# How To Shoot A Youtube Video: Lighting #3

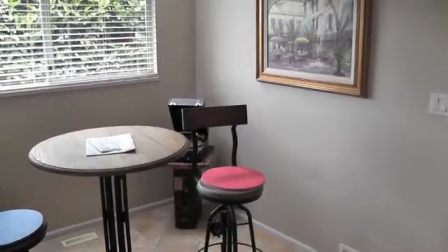4s
Now I have the window light coming in, and we discussed that earlier on. So now you want to have the key light.
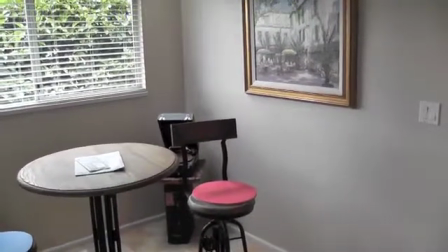11s
If you've decided the window is the key light, you have to put a key light in to fill.
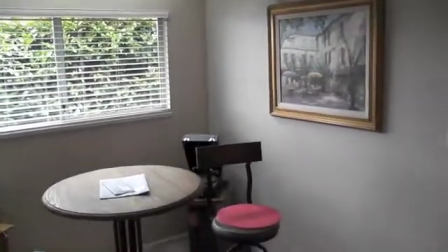14s
And there it is, a key light pretty close to me to fill in the idea of the window light and balance a little bit more.
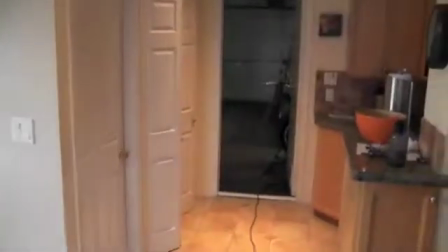23s
And I'm standing where the camera would be. And behind, right beside the camera here, is the fill.
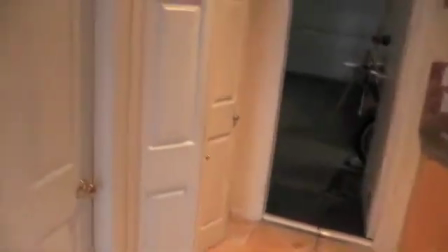29s
So I'm going to walk over here and slowly turn around so nobody freaks.
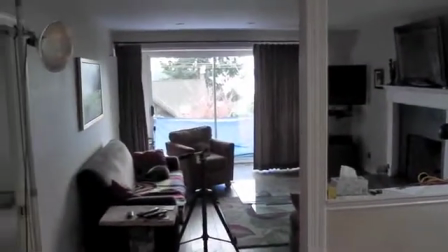36s
And there's the key, and there's the camera tripod, and there's the fill, right?
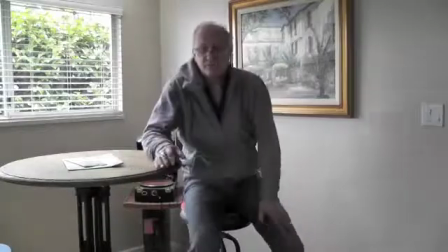44s
So that's with the window and the shutters open. This is with no lights on at the moment, 0 lights.
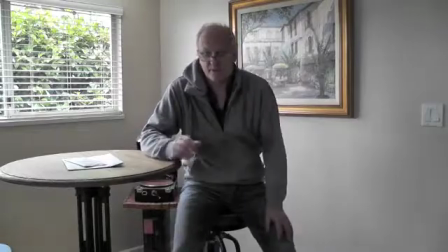52s
Now pull on the key and fill now.
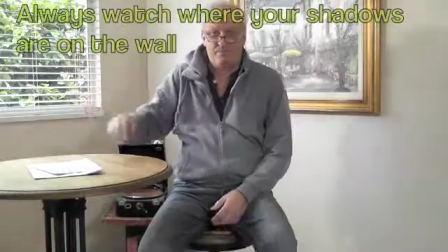55s
Now you've decided that the light is coming from here, and it's up, it has to be up higher because it's going to be shining through the window.
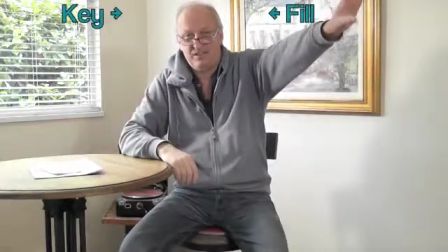62s
So this is your key, and that is your fill. And so that's what you start with now.
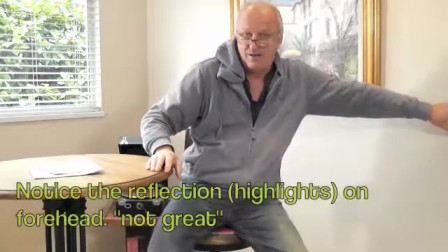68s
We can turn on lights overhead. And it helps fill in down here a little, as you can see.
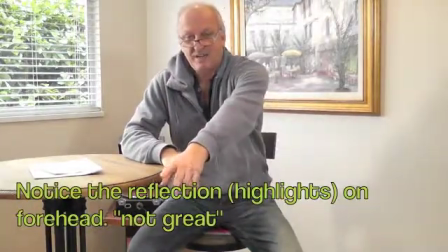74s
So it helps here, and if you don't have that, you can always bring another light in further back and just fill in the bottom, right?
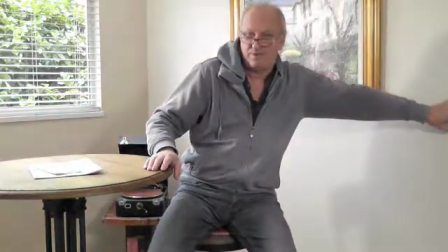82s
So that there's definition. And that's helping here a little.
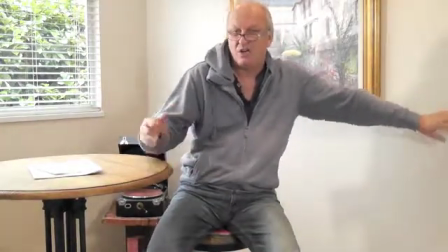87s
So there you go. And it's good enough for a video. So there you go.
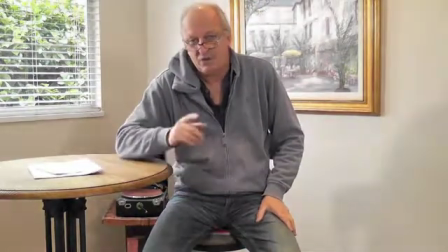92s
Now, let's go to another option.
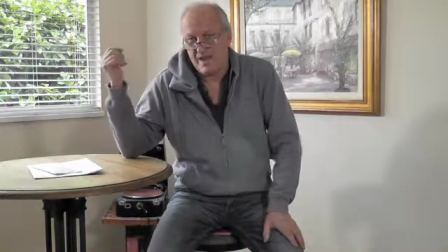97s
Let's decide that the blinds are closed and you want the light coming from the ceiling.
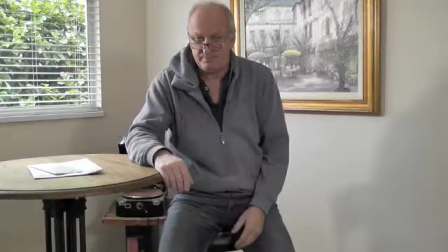105s
Let's set that up. So here's my seat.
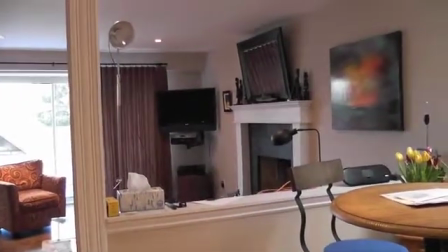110s
There's the window with the shutters down. And there's the fill light back there in the living room now.
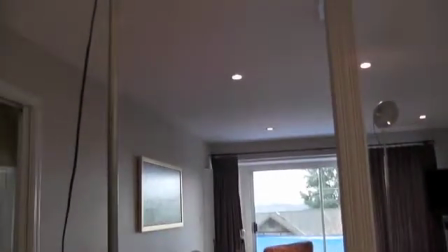117s
And the key light is right up here, up against the roof nearly.
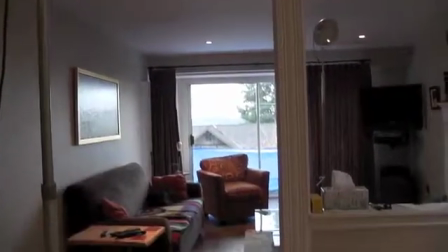123s
So that's the one I'm about to show you.
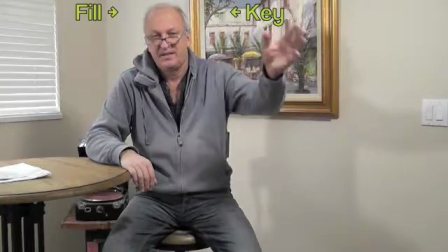129s
Now we've moved the key light here, so it's inside the room, not by the window.
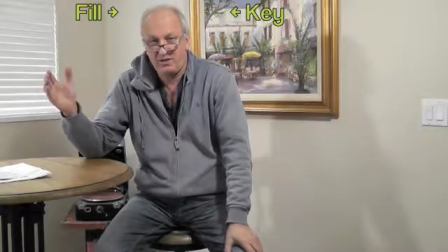137s
We could actually cut the window out and make it look like a room shot,
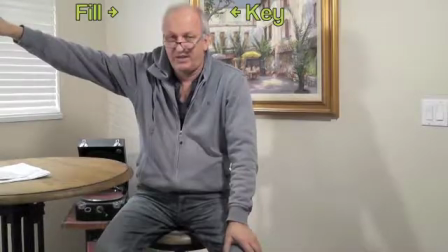142s
and the fill is over here on the other side, so I've reversed it.
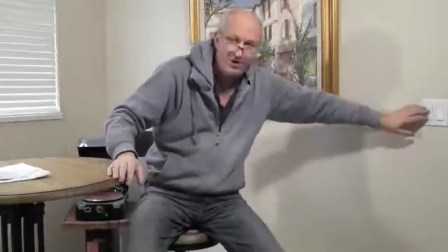147s
Now it's not this. So I've decided it's the lights in the house, so we can turn on these halogens up above me and you get more of a house feel.
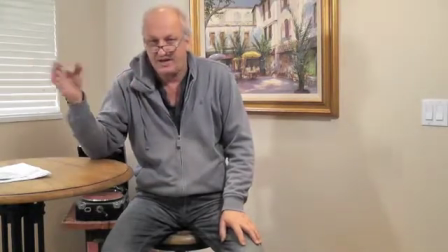154s
But if we just move the camera a little bit and take the window out, it looks like the source is coming from this side.
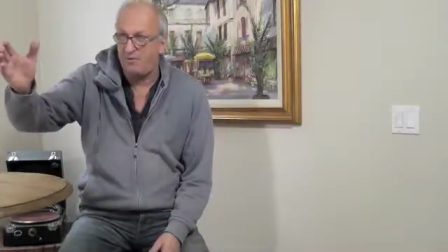161s
You can move your fill around, especially only with an 8-foot ceiling here,
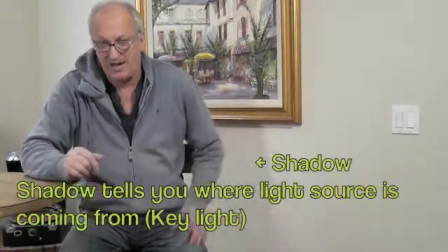167s
but you have to worry about where does your shadow lie and how you want your shadow to show up on your shots.
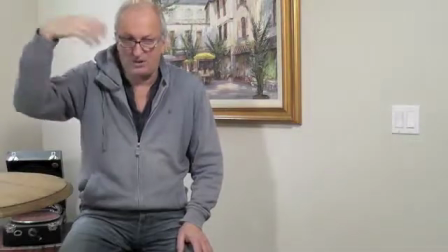174s
What is that saying? There's some light source coming from here somewhere, right?
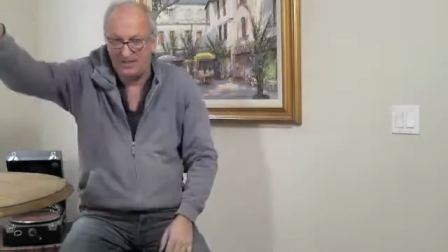179s
And this is key over here, and this is fill, but this shadow is being caused a little bit by this.
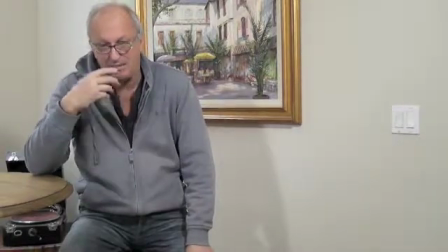186s
The more overhead this light gets, the more it looks like a room light.
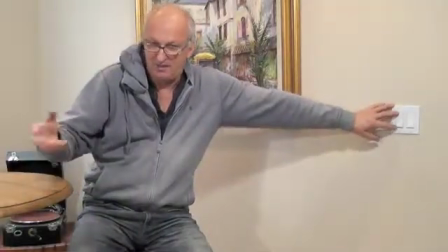192s
Turn on these. I don't think it does much. Just gives it a bit of a different color, the overhead lights.
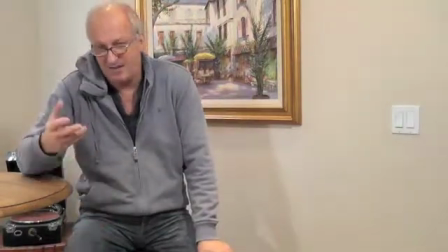199s
But you know, videos like that, it's not a film, and the lamps are very low wattage.
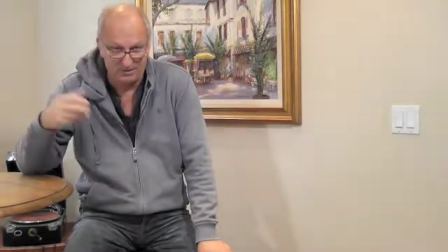205s
I mean, we use 10Ks in film, so you're using very small bulbs.
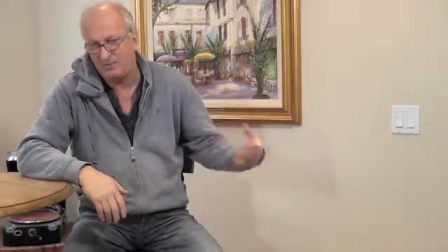209s
So you have to maneuver around it, and this is why lighting takes so long in film. You'd have 4 hours for a lighting for one shot.
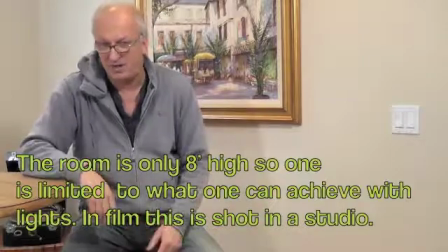216s
So it's all about the shadows and what it looks like. So there you go.
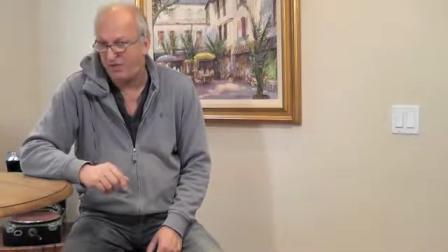221s
This is with 2 lights, and you can add one more for fill or 2 for video. But you really don't have to get carried away.
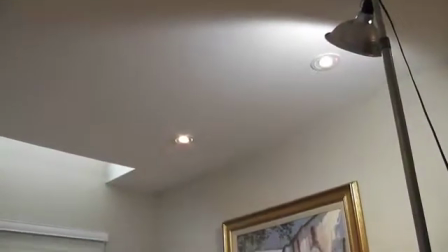228s
Let's see if we can improve the shadow. I moved the key in here, just over my head, so it looks like light shining down.
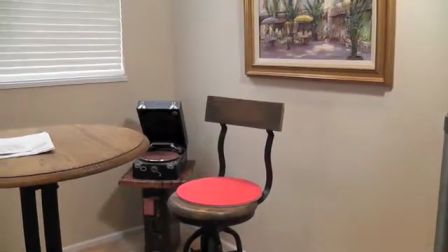236s
To give you an idea, you can change your shadows, and it looks more like light from the roof.
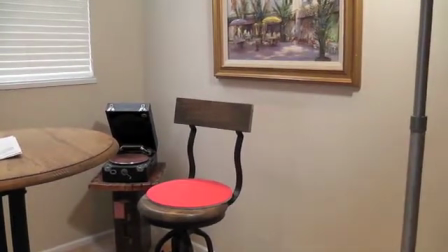241s
So there you go, and there's the actual post of the light there, and we just out of frame a little.
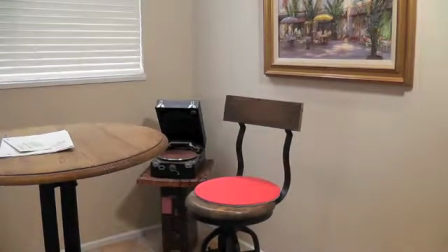249s
And I'll sit in. Gotta put the